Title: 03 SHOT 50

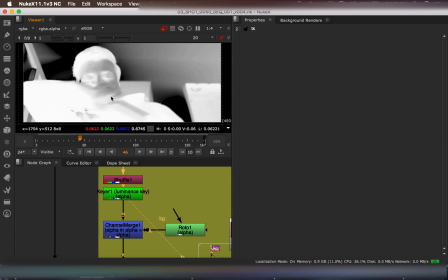Give it a bit of a luma key. Okay, not the best in this example.
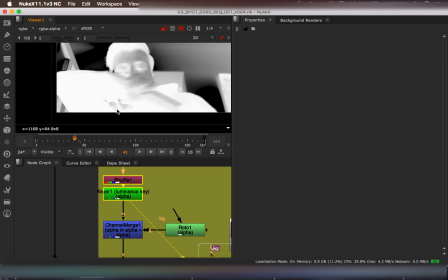Come on, I'll move a couple frames back. Hopefully you'll be able to see it. I can't remember. There we go.
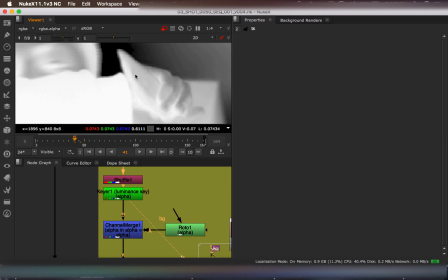See. So we've got some detail. We've got some solid. We've got some grey. So we'll pick up a bit of like the shadows within the wood.
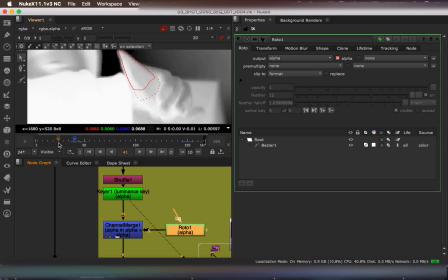And you know, mask it out, which is an animated mask, just to follow the movement.
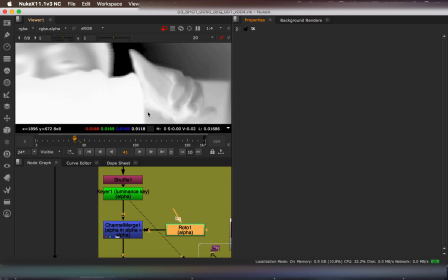Feathered it as it goes. Oops.
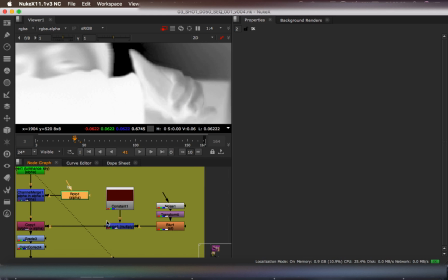And then, you know, copy in the colour here with a bit of noise.
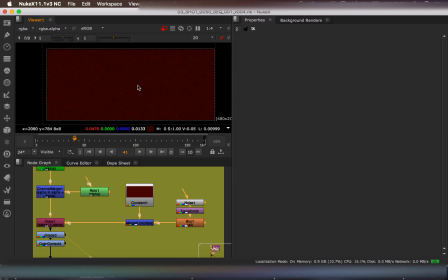There we go, look at that fucking lovely noise. Makes it look like more of a blood texture. Right, let's turn the noise off. There we go, so that's the colour of the blood and then the noise for the texture. And, whoops.
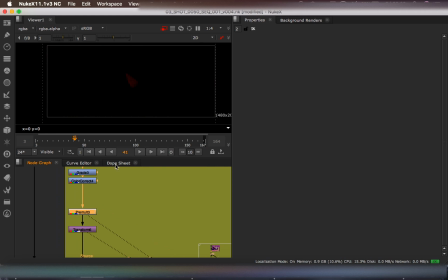grade it in, color correct it in, make it look nice, pre-mold that shit. See, there we go, we got a blood stain on a steak.
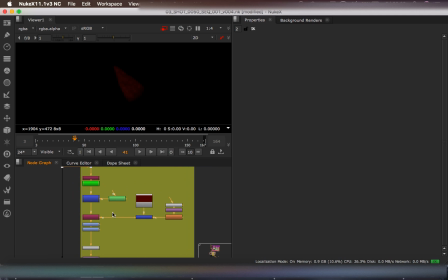Transform it because I fucked up originally, that's rotor moving, but the noise comes afterwards. So the rotor just moves around the noise, which is, if you move it, everywhere. So I had to hand keyframe the noise to follow motion blur, which is turned off because otherwise I wouldn't be able to show you jack shit.
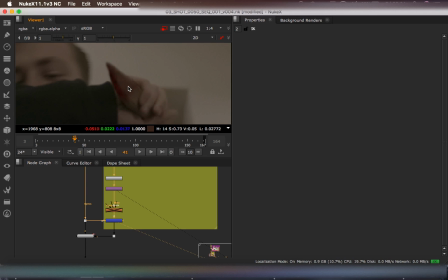Merge it all on top, and here we go. We have a blood stain on a steak.
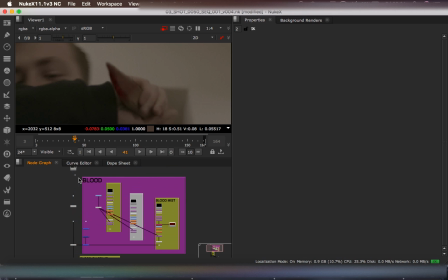And that is it. Got some blood burn out, got some blood stain on a steak.
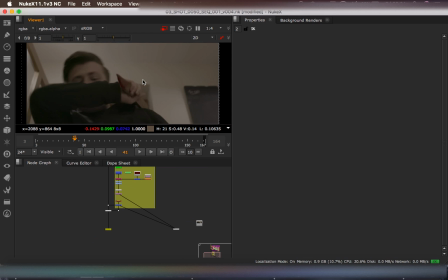Oops. Let's show you the pre-render. There we go, look at that. Some mist and blood coming out. Subtle. I mean, it's 2D and it's cheap, but it was such a quick thing.
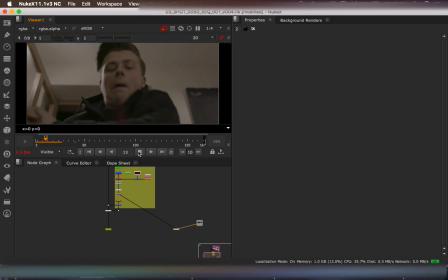It was just to be there, really. I guess ideally it'd be good if we could try and stain on his shirt, but that's a whole other tracking issue. It's more just a visible, quick thing. If anything, it was the blood on the steak, which is more important because you know that's been in him and that would be in question.
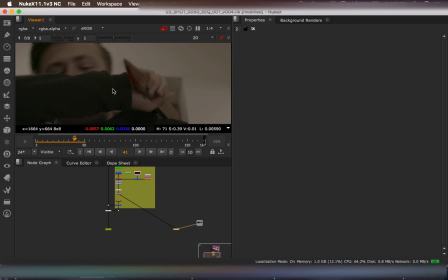So there we go. See, look at that. A little slapdash. There was a quick comp. There were way heavier things that needed to be done, but you know, I don't think it's too bad.
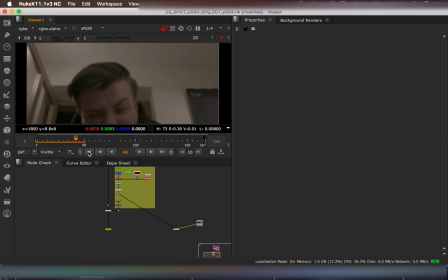It works. It does its job. It's a quick little thing. That's it.